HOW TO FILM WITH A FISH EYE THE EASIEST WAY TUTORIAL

What's up guys, my name is Lance and I am the filmer for the Braille Channel and today I'm going to teach you how to film with a fisheye. Some of you may know what a fisheye is, some of you may not. A fisheye is basically this lens right here. It's not the camera, it's the lens. So the fisheye is a very popular lens in skateboarding for a couple different reasons.
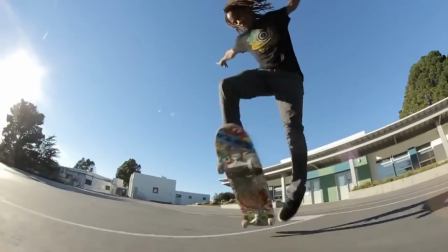One reason is because it makes obstacles look bigger. It makes a straight line kind of curved and it kind of blows up the central object.
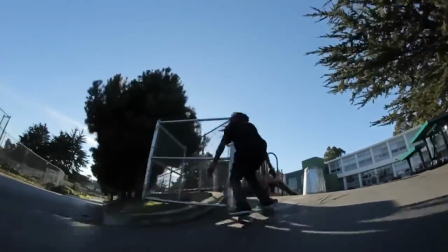So if you're olling over a fire hydrant it's going to look a lot bigger and a lot sicker.
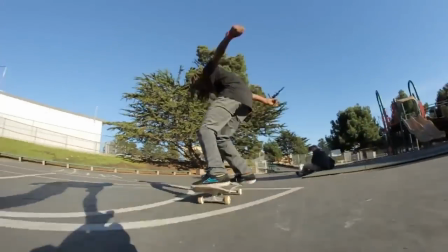The other reason is because it catches so much action you can get it right up in there and see everything that's happening.
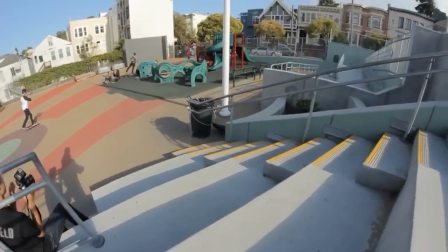It's definitely a preferred lens in filming skateboarding. So one of the crucial things you need if you're gonna have a fisheye lens, you're gonna need what's called a handle. This is a cam caddy scorpion and I'll show you how this thing works. The way this works is there's a screw right here and you screw this into the bottom of your camera and then you can hold it like this. I'm gonna show you how this works and how to actually film with this. All right so now I have my skateboarder here you can use Aaron Cairo or somebody else just anyone who knows how to skateboard.
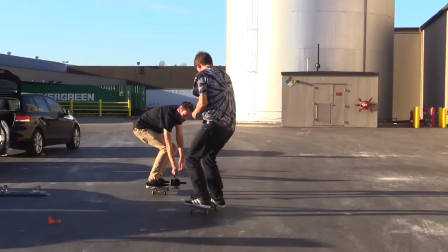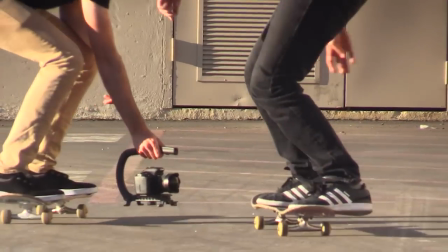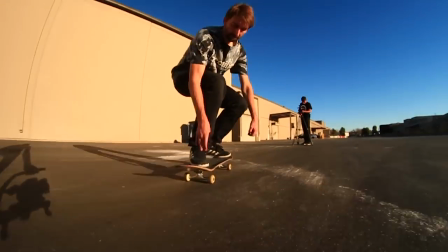This gives you a little bit of an example of how you're supposed to film with the fisheye. It's a little bit interesting right now because it's late in the afternoon and there's such long shadows but you can still see you just get right
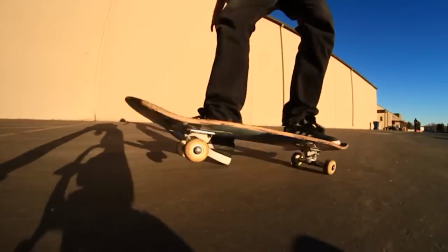up in there you hold it pretty low pretty close to the skater and tilt it up just a little bit and that way you can see everything
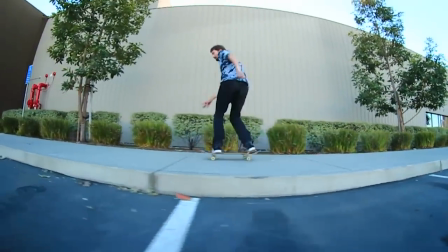that he's doing. I try to keep him right in the center of the frame. For a lot of cameras you kind kind of try to do a rule of thirds where you keep them to the right third or the left third.
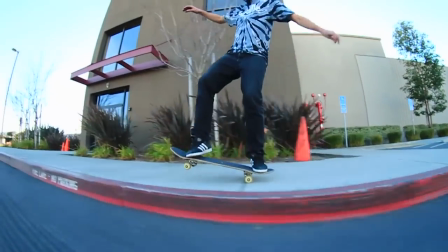But for the fisheye, right in the center seems to work best.
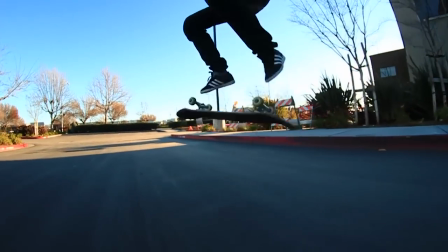So some of the challenges that you run into, especially with this light like this, is, well first of all, when you're feeling with a fisheye, you always want the light to your back because you want the light source behind you so it's lighting up the skater so you're like that.
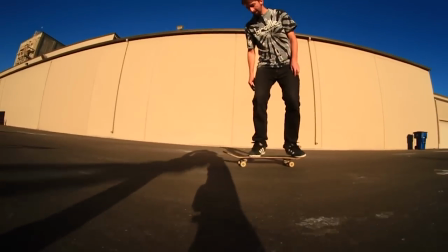But you see how long these shadows are and you can see in some of those shots, the shadow is almost covering the skater and then it looks like all right what is the skater
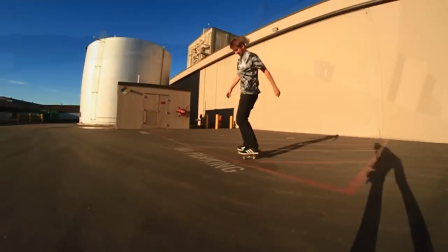doing because it's he's so dark it's hard to tell right so i told lance get a little bit ahead
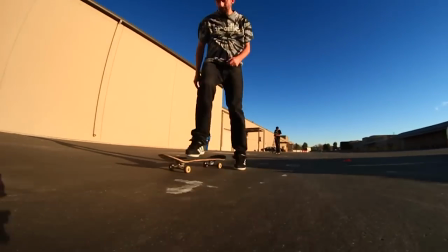of me and then you can see that shot looks a lot better because i'm right in the sun and he's leading me another thing he could have done is got
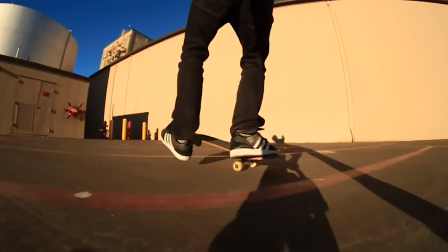behind me so any way to get out of that shadow would be would be best now another common mistake that people do with
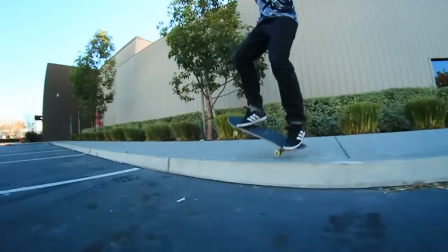the fish eyes they they film too far away and you can see even in some of these shots as like I'm going faster
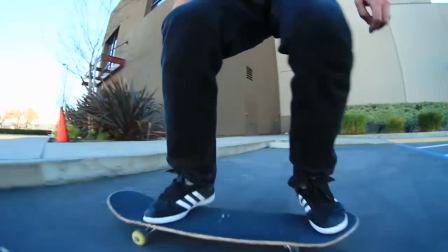or Lance is going a little bit slower or Lance is going a little faster and I get far away from the camera just doesn't look so great the best is
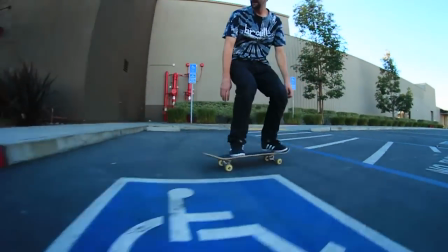when you're right up in there and that's that's the whole point of the fisheye and that's why it looks so cool in some of those shots yeah Aaron
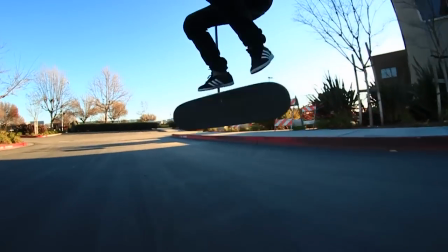has trained me over the years to just get the lens like right close to where he's skating so I've gotten better at that and I
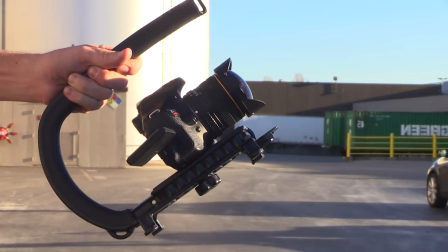just keep it there tilt it just a little bit up and I don't get scared about getting too close because this thing picks it up so yeah it can be a bit scary you get this brand new camera you get a brand new lens and then you're sticking your camera right up in there and somebody's board comes and flies and hits your camera and I don't know what to say sometimes that's part of it you got to have very fast hands to be able to go whoa and get it out of there sometimes but yeah I mean this is definitely our second lens and We
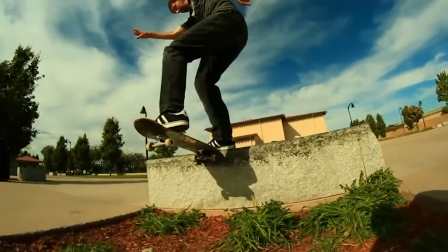broke one already. Yeah, so anyway, the fisheye is a really, it's a must-have for anyone who's skating.
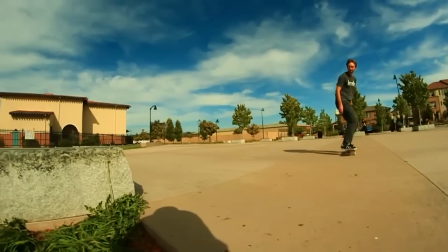If you guys are learning how to skate or trying to make a skate video, get a fisheye and just go out there and start practicing, and you'll get the hang of it.
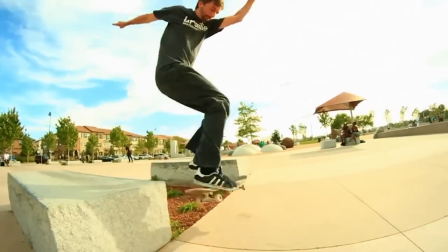Watch some other videos that you like, some other skate videos. You'll probably notice that they're using a fisheye, too. Watch how they film it, and then just try to practice it so you can get it just like that.
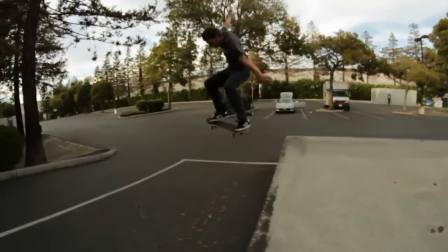Yeah, and these days, you don't have to have a really nice camera to get a fisheye.